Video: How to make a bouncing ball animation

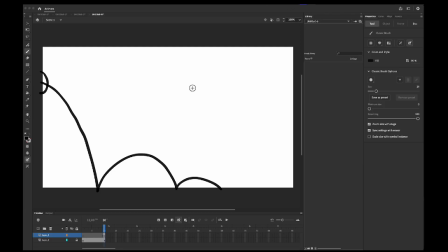[4:06]
That is when an object in your animation, basically the faster it moves, the more it stretches. So for example, if I have a ball that will be moving in that direction, so if this is the last, this is the first, in between I will add one like this as if it's stretching,
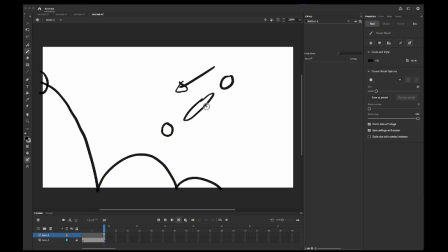[4:26]
just to make it a bit more smoother, because it adds that effect as if it has like a motion blur or something like that. So undo button. All right, so now we've drawn this ball coming in from the side.
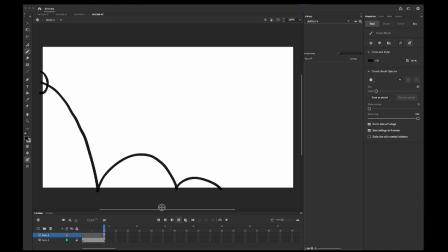[4:43]
Now we can add a new blank keyframe, and most animation software have this. It's called onion skinning. So what is that?
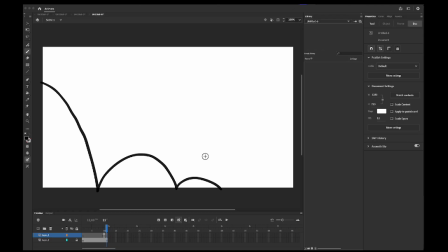[4:55]
Enabling the onion skin feature Basically allows you to see like what elements were on the previous frame. So let me just show you when it's enabled. So now I'm on a blank keyframe, but with a lighter color I can see what was on the previous frame.
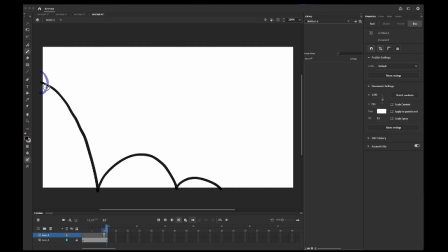[5:11]
So basically this is not on the frame, it just shows me what was on the previous frame. So now I will now I know where the ball is, so I know where I can place the ball on this frame.
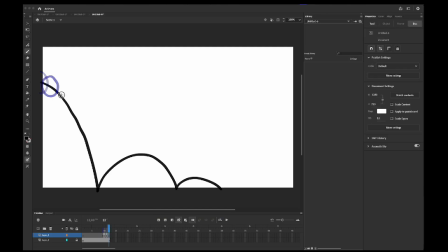[5:26]
I will add another blank keyframe, and so the more it goes down, the more speeds up. So the more it will be stretched and the less frames there will be. So the higher it goes, the more frames, and the lower it goes, the less frames, to give it that effect as if it's going fast.
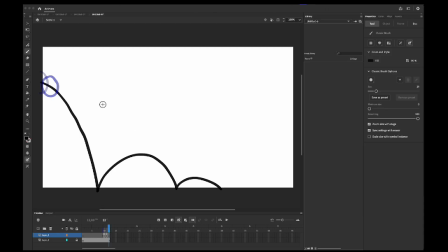[5:45]
So oops, so it basically looks like this. So now on this frame I will draw it a little more moved and a little bit of stretch like that, and then I can add another blank keyframe.
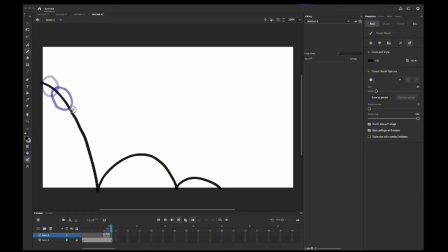[6:05]
By the way, in Adobe Animate the shortcut is F7 to add a blank keyframe. To add a keyframe is F6, and to add a frame is F5. So I'm just gonna kind of stretch it a little more.
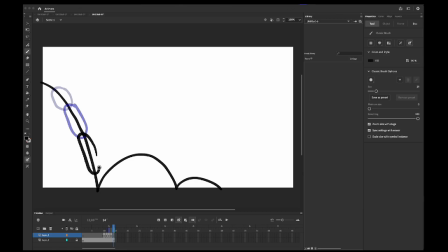[6:27]
And the more it goes down, the more distance between the ball there will be. Then on the next frame, whenever you use the squash and stretch technique,
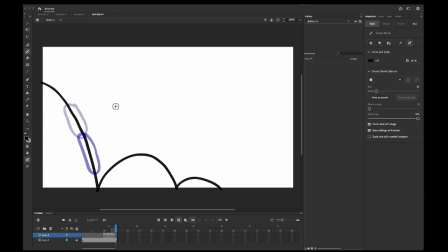[6:41]
when making an object bounce off another object like a wall or any other object, usually the object tends to stretch. Like for example, if I have an object that's moving towards the wall,
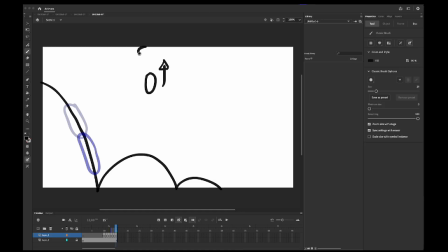[7:00]
and when it collides, it's kind of gonna squash. It's kind of gonna like get squashed, and then it's gonna retract back to its form. So that is what we're gonna do here. So as you can see, it's about to collide with the floor, but it hasn't fully collided.
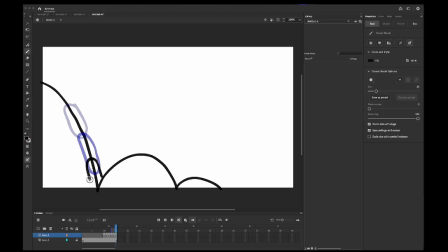[7:19]
As you can see, it's only halfway. So the other half will be kind of squashed out. As you can see, it's kind of squashed against the floor. And then on the next frame, you can kind of draw it fully squashed like that.
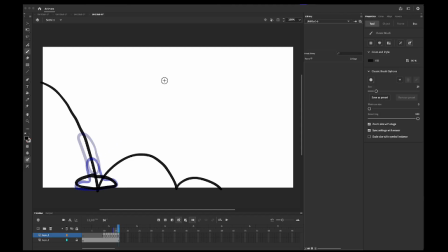[7:37]
And then because it doesn't squash and immediately bounce, you can add a little more frames on this place just to make it nicely squash. And then
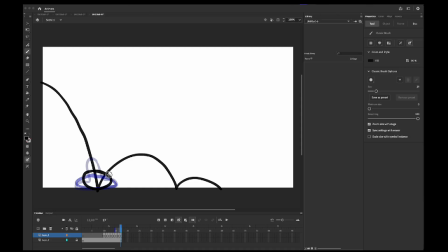[7:51]
we will make it retract from the squashed back to its original like that, and then slowly move it up again the arc. And then of course add a bit of stretch.
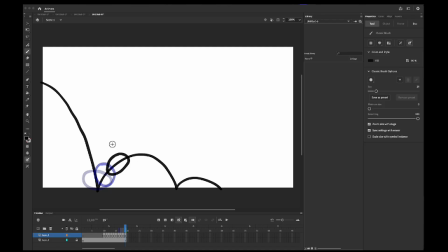[8:08]
Now this is a smaller jump, so I will add a bit less of a stretch.